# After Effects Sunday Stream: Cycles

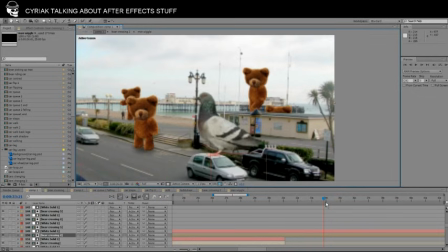[46:26]
So he drops the man off all the way back there, just so that he can walk back.
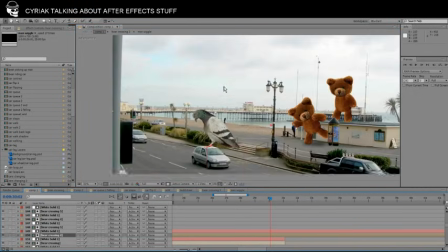[46:36]
God, I've just noticed something actually.
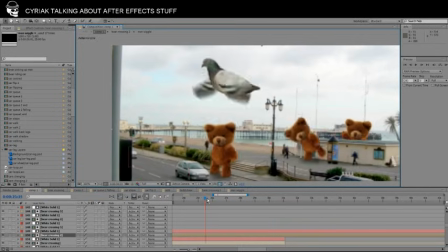[46:39]
Those clouds in the sky, they're moving ever so slightly as the
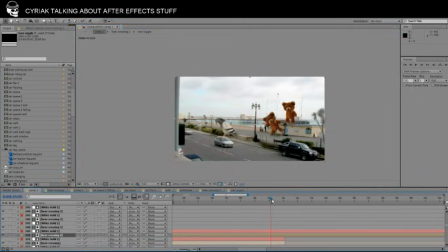[46:48]
footage goes along, and then suddenly they move back again. That's quite funny. What's that? Oh right, I see. Because the footage is only so long, you see,
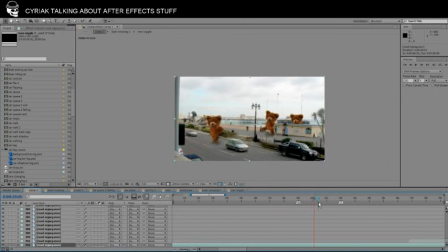[47:06]
and although you don't even notice it, the clouds are actually moving at the top.
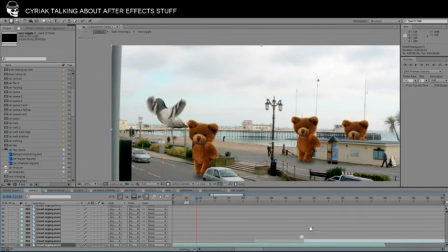[47:15]
So when the footage comes to an end,
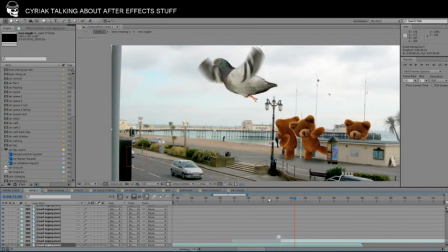[47:19]
I have to start it back at the beginning again, which would mean the clouds would jump
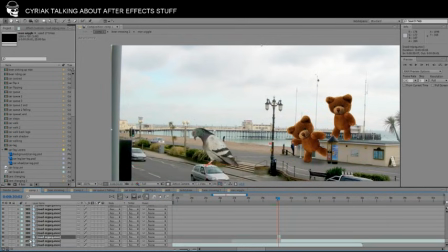[47:28]
position. So I've just used a tiny little bit of the video and reversed it so that the clouds moved back to where they were at the start.
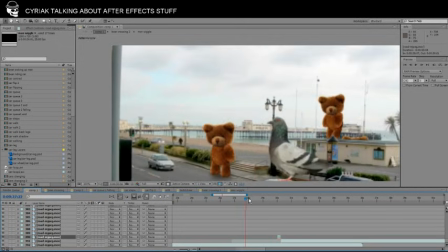[47:45]
For some reason I thought that would be good. I could have probably done that in a different way that would have looked better, maybe. But I think I just thought it'd be funny to have the clouds rewinding a bit.
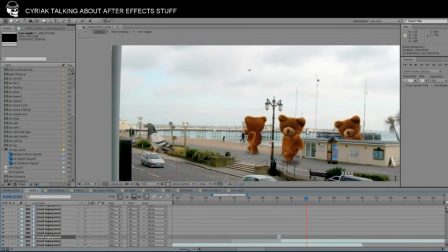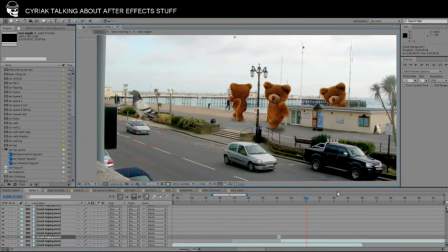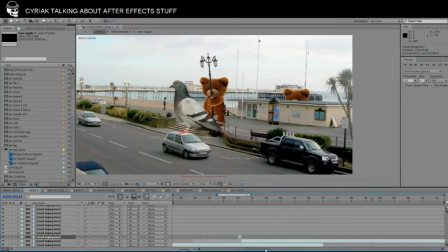Oh, that bear, what's he doing? He's grabbing a lamppost.
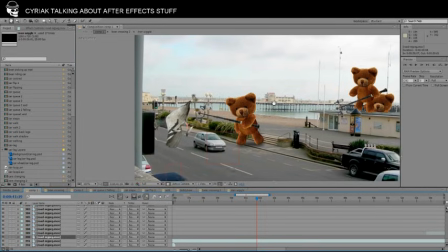[48:25]
Boosh! Hits a pigeon. Poor old pigeon.
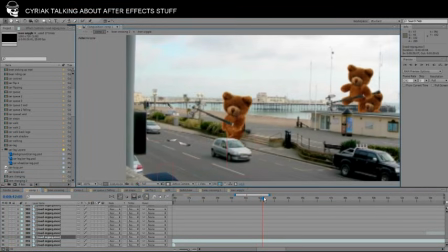[48:30]
Poof!
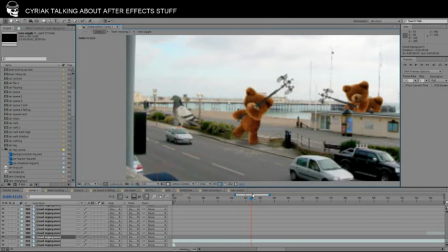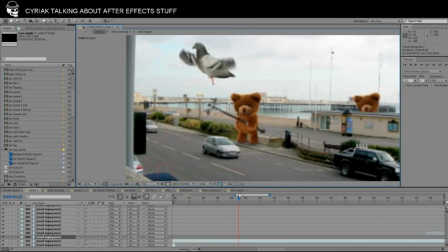[48:36]
Yeah, this needed sound effects, didn't it, this video?
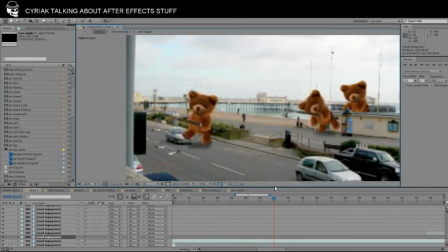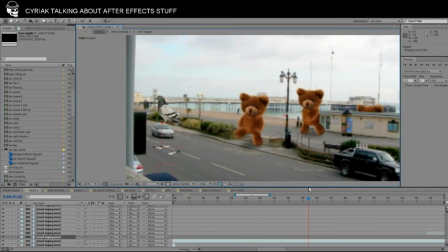That's instant karma for you there, Mr. Bear.
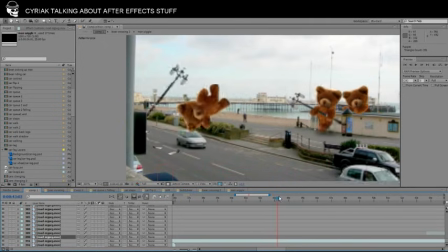[49:00]
Hit a pigeon, get run over.
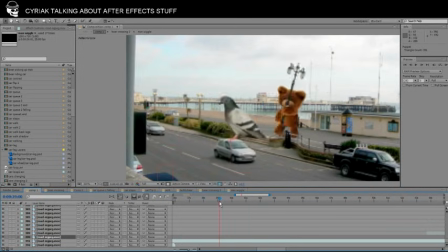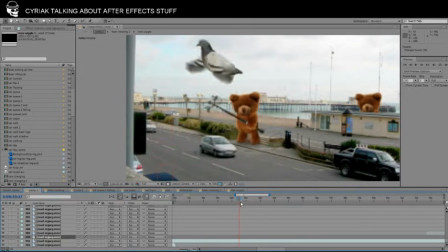[49:08]
Oof. Sorry, I keep doing that. I just like it. I don't hate pigeons, but it's not real. It's not a real pigeon. It's only a cartoon. Don't worry.
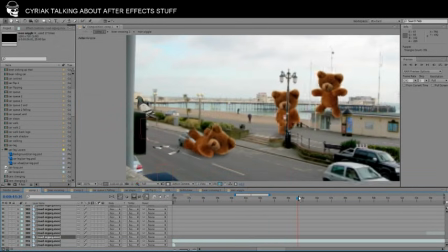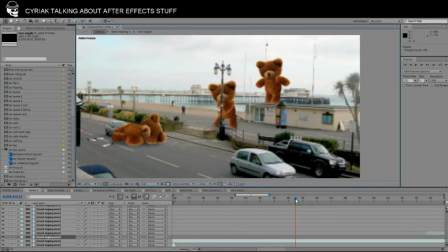[49:35]
Poor old bear gets dragged along the ground.
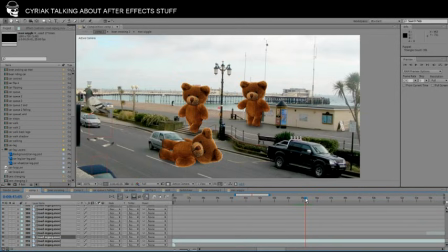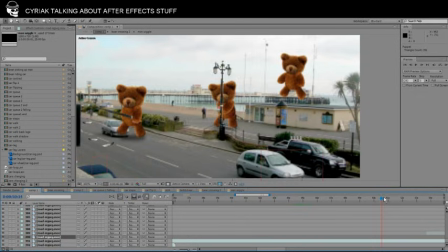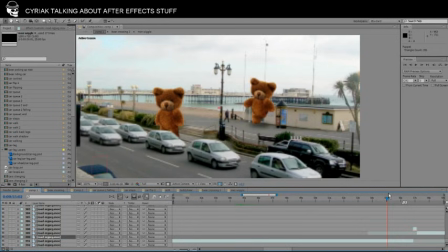[49:49]
So suddenly lots of cars appear. Lots and lots of cars.
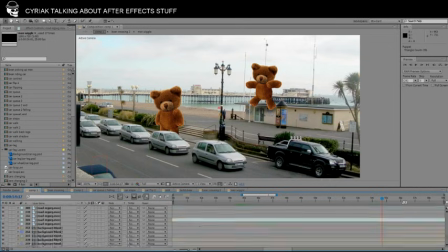[49:56]
What is going on there? Let's have a look at our millions of players.
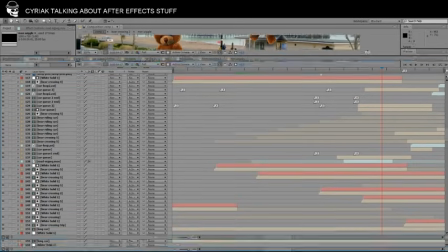[50:02]
Look at all these bloody layers. Look at that.
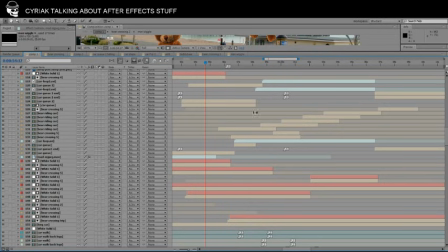[50:06]
Look at that. What is going on? I ask you. There's queues of cars. There's road, bears crossing and everything. Bear riding car.